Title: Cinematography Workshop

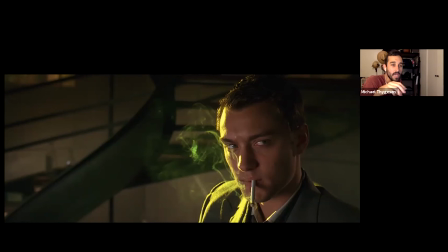2128s
Also, the camera angle is slightly above eye level, making this character look kind of, you know, weak or maybe because I think in the story he's put in this position out of necessity I believe because he can't work himself so he needs to make money so he sells his identity so he can
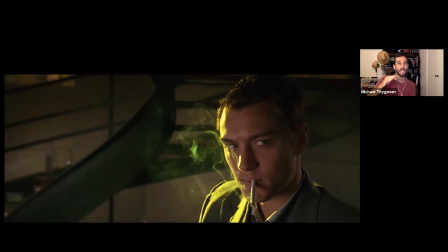2147s
have money and live or something like that I think so and it's also a scene where two characters are kind of talking about him as if he's not even there they're just like talking down like talking about him like oh yeah he's in a wheelchair I'll take his identity I don't know i
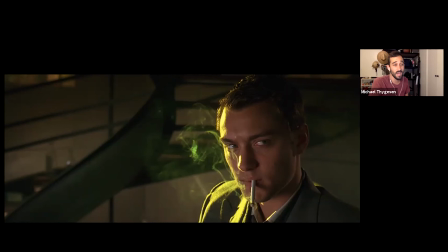2163s
don't really look like him uh just like that right so it's kind of they're talking about him very rudely uh as if he's not there so this downward angle kind of makes him look a little smaller and weak and they didn't do it crazy where they're like right above him looking down on
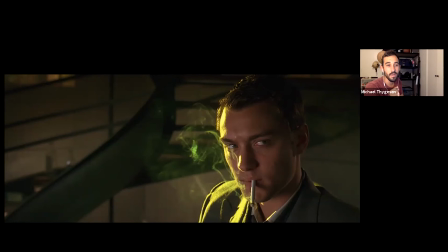2178s
him it's just a subtle feeling yeah you get um but man drew law has never looked sexier honestly it's gotta say even uh like the staircase i always thought the staircase mirrored the funny you should see and a strand
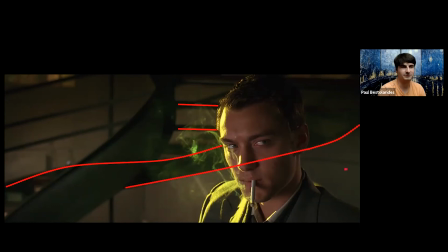2194s
from the poster the genetics yeah and he's in a wheelchair so like why would he have you know a staircase yeah yeah and so i i didn't think of that yeah staircase because the whole movie is about
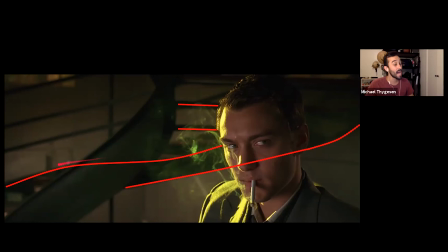2207s
genetics and uh being able to control it to make better people i i looked at the staircase in this specific shot as just a way to draw the eye to the All of these steps, the framing of the staircase kind of draw your eye to this one character.
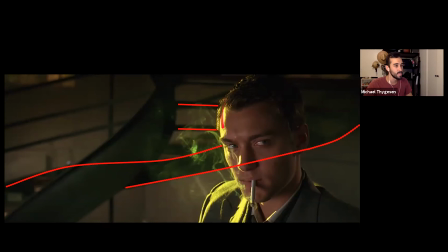2223s
And also, he's got that hot spot on him, which is the brightest part of the image. But yeah.
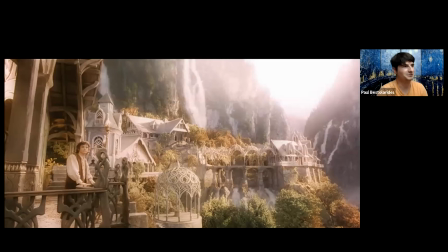2230s
Cool. Let's look at the next shot. All right. How are we doing on time? Are we doing okay? No, we're actually a little over time. So... Oh, no. I have to rush you a little bit. All right. It's all good. So yeah, this is another shot I chose.
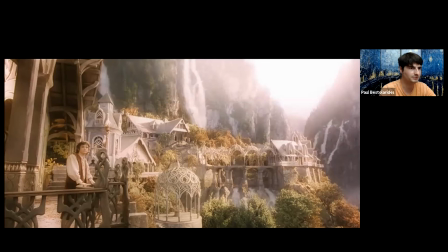2244s
Lord of the Rings. And I chose this shot because I wanted to show everyone practical effects mixing in with live action captured footage. And so behind Frodo is a model.
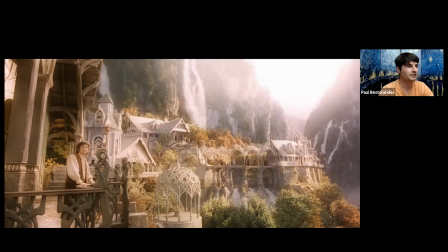2264s
It's a miniature. And it functions with the scene. and I was watching the newer Lord of the Rings films and they didn't build these miniatures. It looks obvious that it's all visual effects.
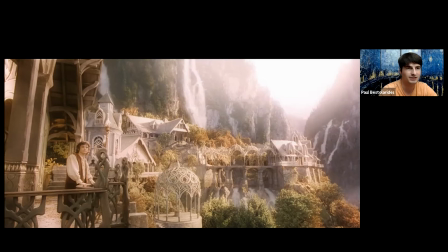2279s
But I like in this movie in particular too is the lighting really matches the live action shots. And that's why I chose this. And I chose it because we need to look at a wide shot. A lot of the other shots we chose are like medium close-ups, close-ups.
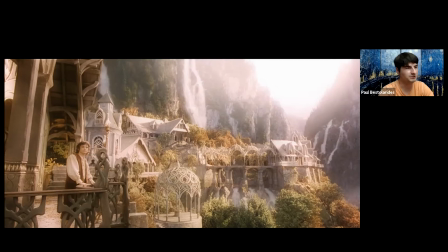2297s
So this is our wide shot here. So I think another question, I know I was watching this film again recently and I was thinking like, how did they bring this fantasy element into the film? And I think a lot of it has to do with lighting, like the soft look.
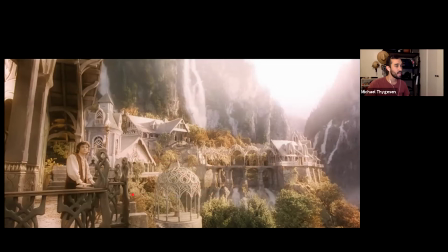2315s
Yeah, I mean, to me, because obviously I can't speak much to the model making or special effects or anything like that. But yeah, the lighting, yeah, it's very soft. you've got this haziness up here which is kind of creating a glow and also kind of
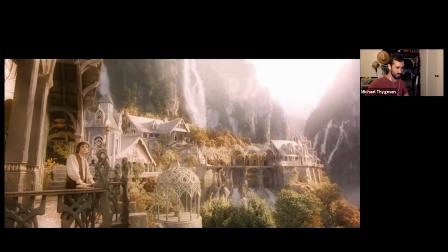2333s
suggests that this is kind of a hidden city right it's in the storyline it's basically like no one can find it only the elves know where it is and the fog kind of adds to that it's kind of hidden in the fog but it also diffuses the light making it very soft kind of giving it a glow and it gives a feeling
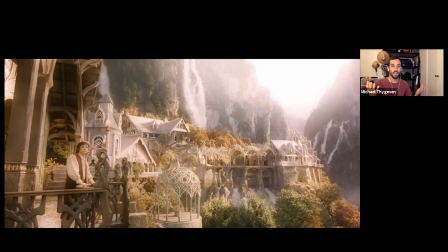2350s
that the elves are kind of these pure have this pure society a clean society they're they're good there's no traces of evil and there's hardly any dark spaces in here like even the shadows
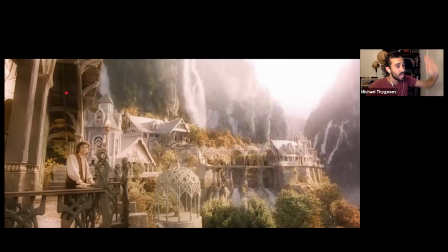2365s
have detail like in real life in a scene like this if you had the sun above you and you were shooting and you can see under a bridge or an awning that would be almost pitch black in real life in a camera's perspective without adding additional lighting. It gives it this there is no darkness. There is no evil. There is no...
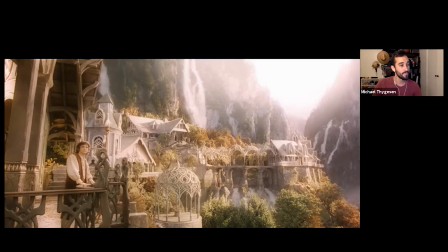2384s
There's nothing hiding. It's just pure good in this town, in this society. That was good. Look at this, Paul. I don't know if this is done on purpose, but...
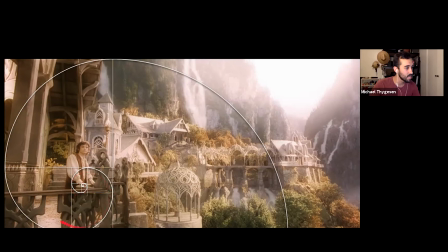2401s
The golden ratio? golden ratio or the Fibonacci sequence yeah draws your eye yeah so so I might be seeing this and the filmmakers might not have done it on purpose or maybe they did do
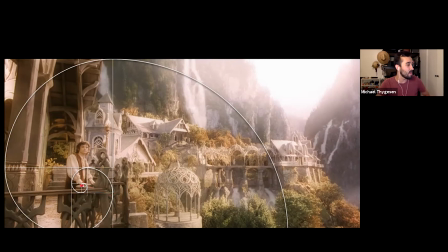2417s
it on purpose who knows um but it kind of yeah it kind of helps you because the first thing you see is the character right they're the closest thing to the camera um it's obviously a human figure and we're drawn our eyes are drawn to other humans automatically right in society so obviously we're going to look at Frodo first and
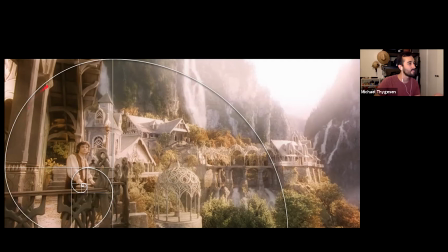2436s
then if you look at the uh track of this line it kind of helps you kind of naturally that's kind of how your eye naturally travels throughout this image right you kind of start on oh you froze what was that i heard small oh no did we lose paul
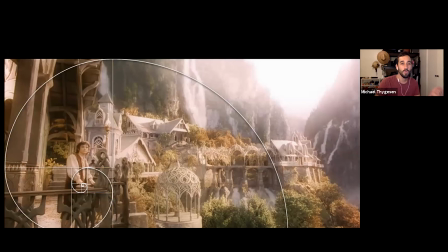2456s
Pauly there I think his or my internet might have dropped now we're seeing the scale you glitched out I don't know if it was you or me because you froze also we'll find out in the recording
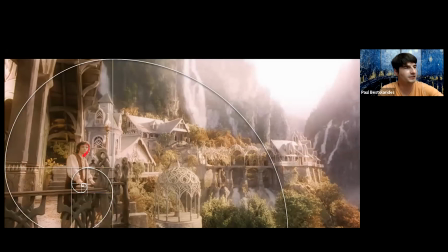2471s
repeat what you said I missed it I was saying that the character Frodo is small against this large background and another thing I think is cool about this film is the scale, the relations with the scaling of the characters of different variety of characters,
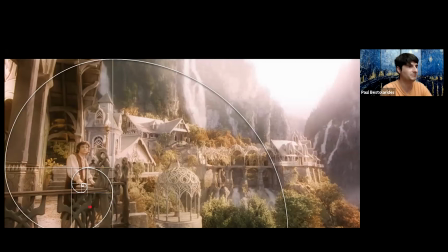2490s
dwarves, hobbits, humans. They all have different heights and they all look different in various environments. And I think because he's small as well, and there's like these large pillars above, you, your eye does, they're drawn to the largest aspects of the frame.
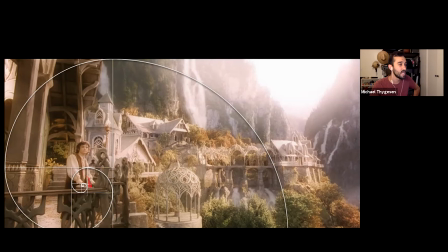2511s
Sure. Yeah. But what doesn't kind of make sense is he's a hobbit. He's shorter, a lot shorter than elves, but that railing is like at a normal level. So if an elf was here, that would be like at his knees, which is not safe city planning because then the elf could easily fall off.
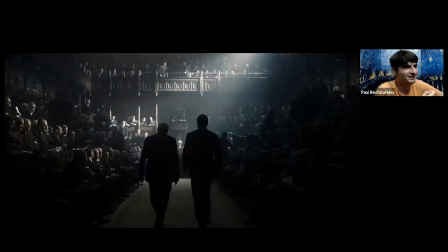2529s
Just saying. All right. That was important, right? Yeah. So this one is from Darkest Hour. Have you seen this film, Paul? No, I haven't. Oh, it's so good.
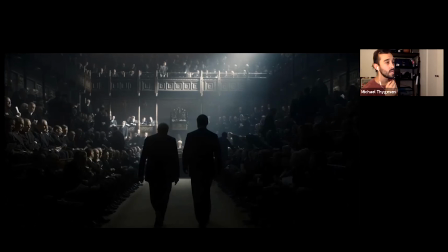2547s
Same director as Atonement, which we both like a lot. This I like this shot. I mean, this shot is, or sorry, this film is full of kind of beautiful cinematography, I think.